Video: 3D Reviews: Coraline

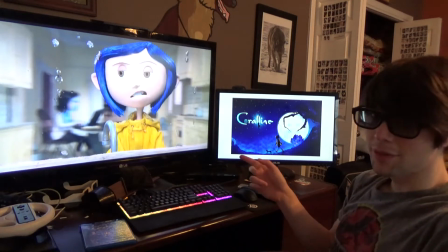That's a really cool transition.
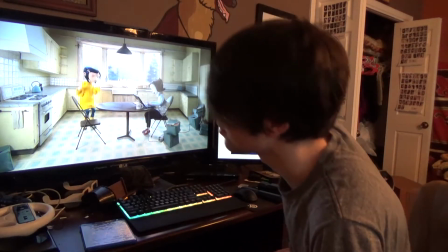You notice all the seed packets she put on the windowsill are the same plants that are in the garden later on.
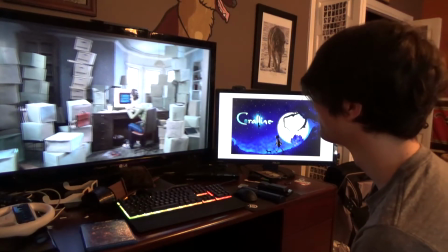Here comes the meme. You winning, Dad?
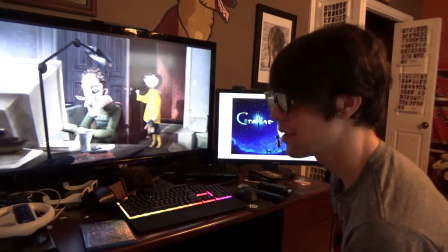So yeah, we're being introduced to her parents here. They don't really, they're busybodies.
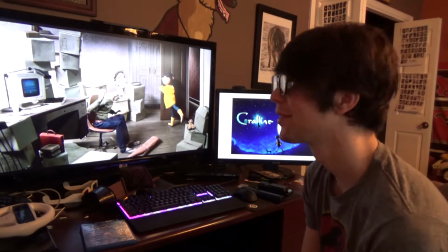They're busy with their work. They're married to their jobs, and they just kind of brush her off.
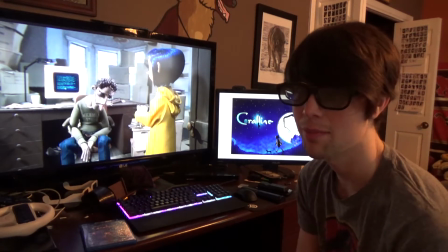Now, one thing to take note of is when I say they built this from the ground up to be in 3D, I mean they literally built it that way.
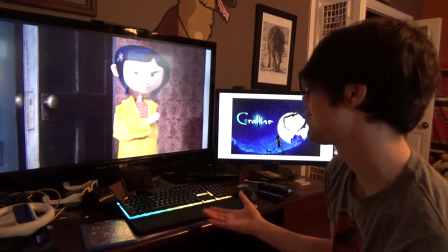The set design in the real world is
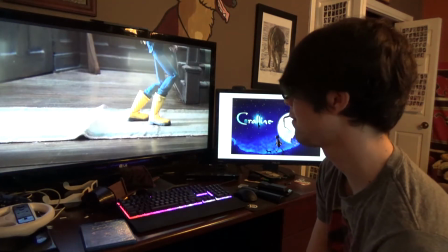designed in a way to make the world look flatter or more shallower than it is.
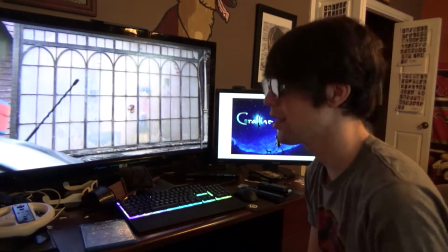If there's a few good shots that show this off, particularly the kitchen.
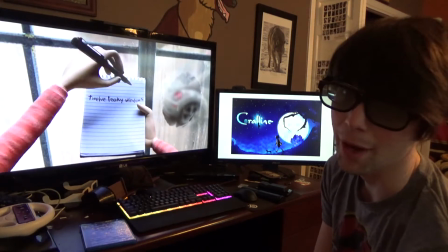If we can get one of those shots coming up, I'll point it out. They're really good at hiding the way that they built the sets.
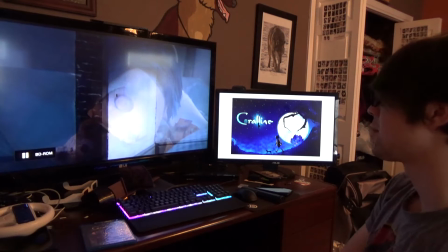It's a forced perspective. Alright, so we're getting ready to get some more cool 3D in this shot.
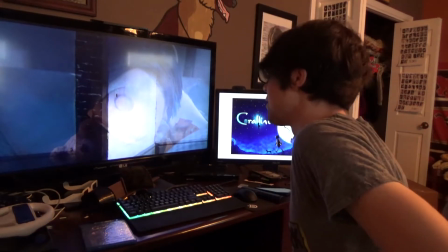Check it out, they're about to ramp up that depth.
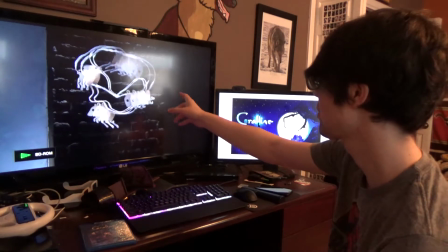So we have a nice bit of negative parallax with the mice here coming out from the other world.
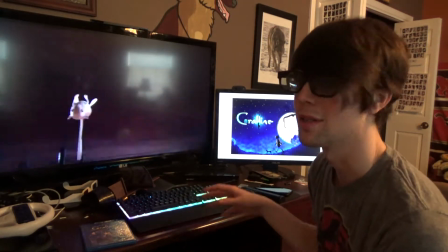And that's a nice little story beat there, because they're coming out from this other world into our world,
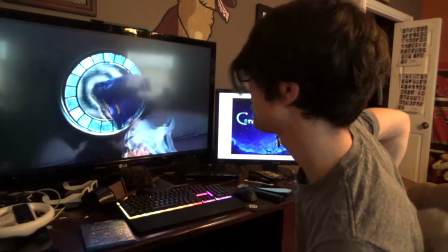or into the real world, and that's just a nice little 3D trick.
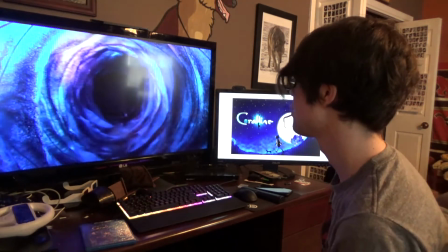Alright, so this is a really cool bit of 3D.
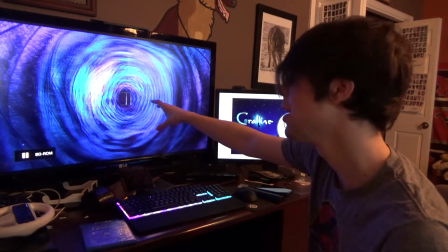As the tunnel extends off into the background, the depth and volume increases.
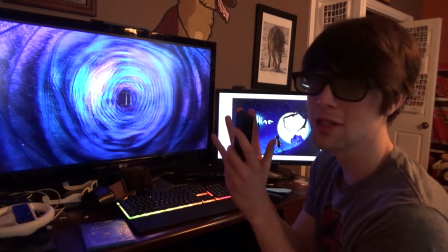So what they're doing here is they have a very small interaxial, very teeny,
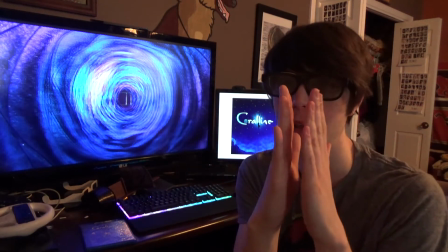I can't even put my hands close enough together for it,
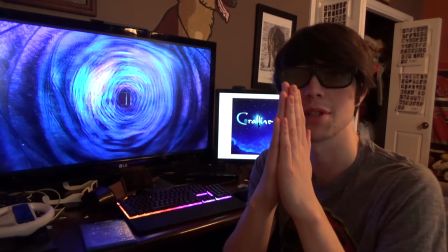especially since the interaxials in general had to be small because of the puppets.
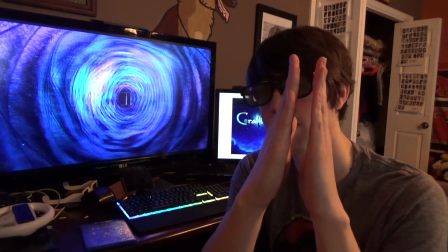But they're like very small, and then as the tunnel expands, they're moving those cameras farther and farther apart.
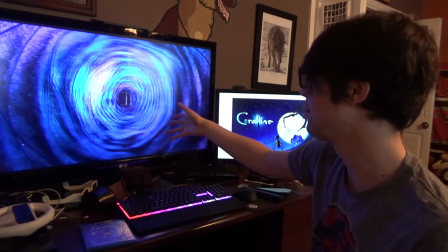It's really inviting the viewer, the audience, into this other world.
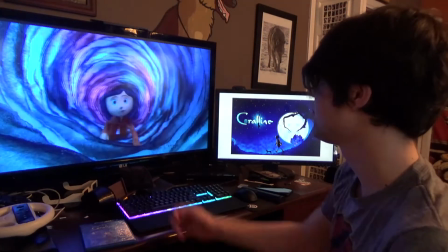Really, really cool effect. So it genuinely feels like you're sitting in this tunnel crawling through it with Coraline.
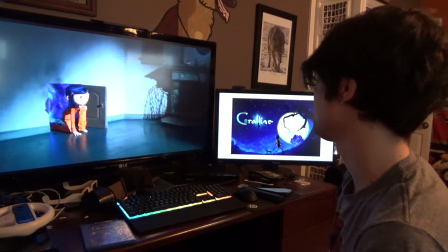And as we go into this other world, we see that all the depth and volume in these rooms.
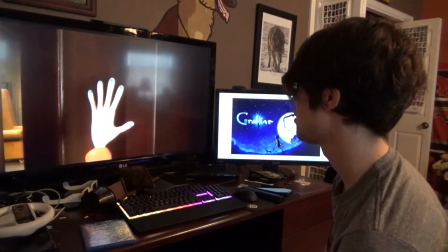The 3D is very poppy here. And subconsciously, as an audience, we're enjoying this world too.
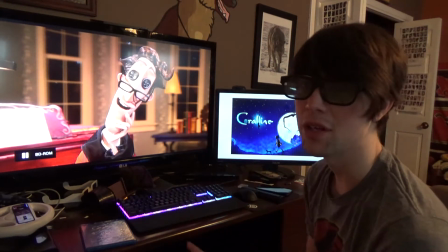Outside of the colors and the animation is much more vibrant,
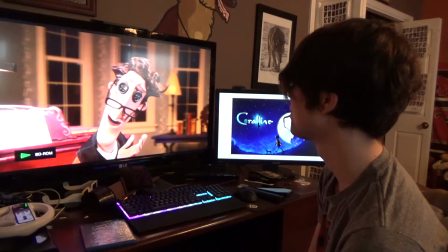and the lighting is brighter in these scenes. Nice bit of negative parallax right there.
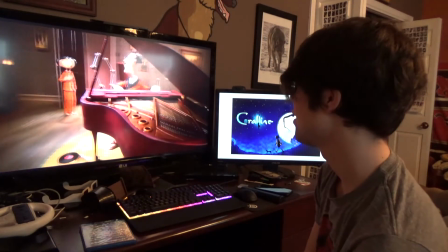The hands reaching out for the audience. It's a nice bit of a nice storytelling beat there.
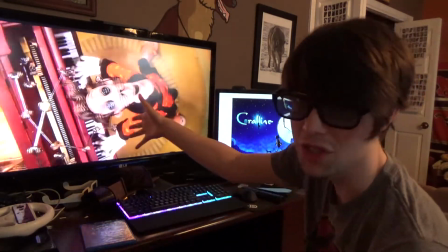He's being controlled by the hands, but the hands are also reaching out towards Coraline as like a foreshadowing thing.
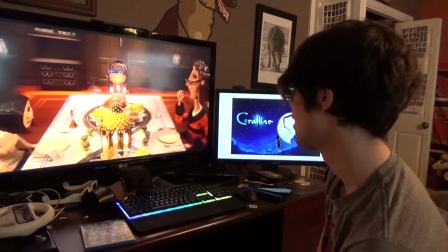There's a lot of depth here. It's just amazing how they did this.
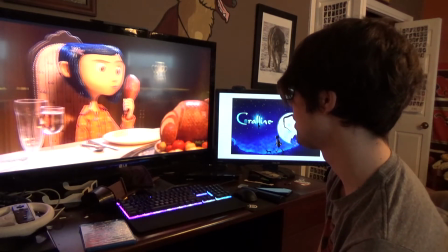Especially this camera move that's getting ready to come up here with the train.
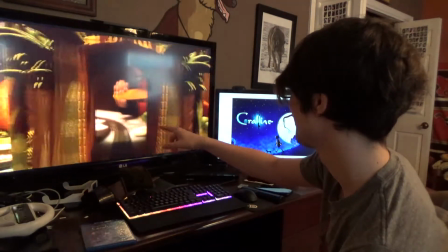Just amazing how they move the camera through like that.
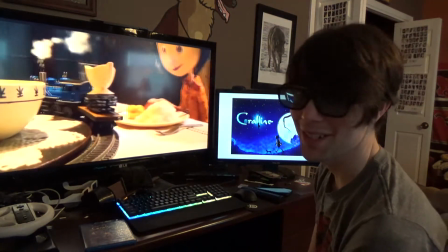It really feels like you're flying through the tunnel there.
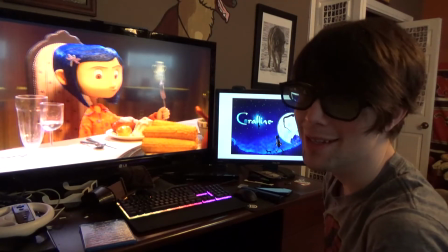What a flex. They just have like a train on their table.
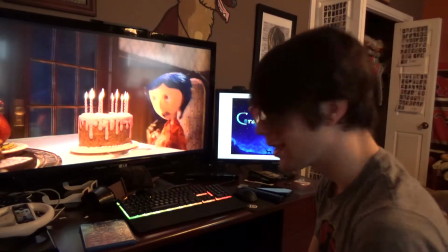Oh, that's nice foreshadowing for the end. Or like a nice little setup for the other mother's penchant for games.
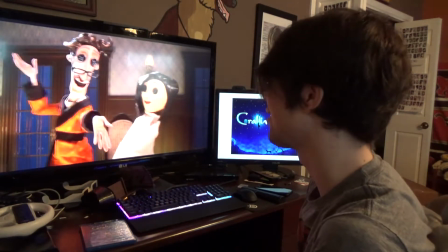You see the claw and the lightning shot. Or you see the claw and the lightning bolt.
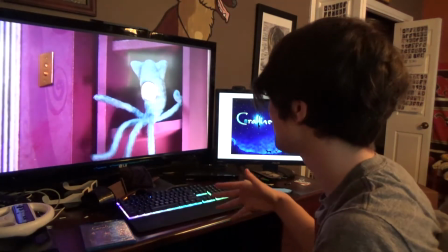When she goes to sleep, it'll be a good way to show the difference between the fake world set and the real world set.
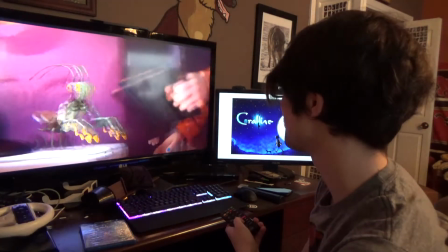Now, I feel like this is a subtle reference to Harry Potter for some reason.
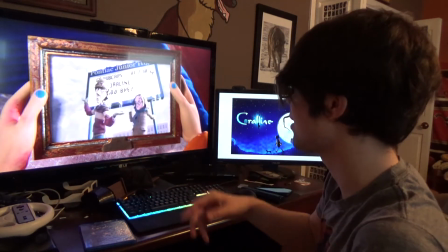You have the moving photograph, and you have two characters that look like they could be caricatures of Ron and Hermione, but maybe I'm just nuts.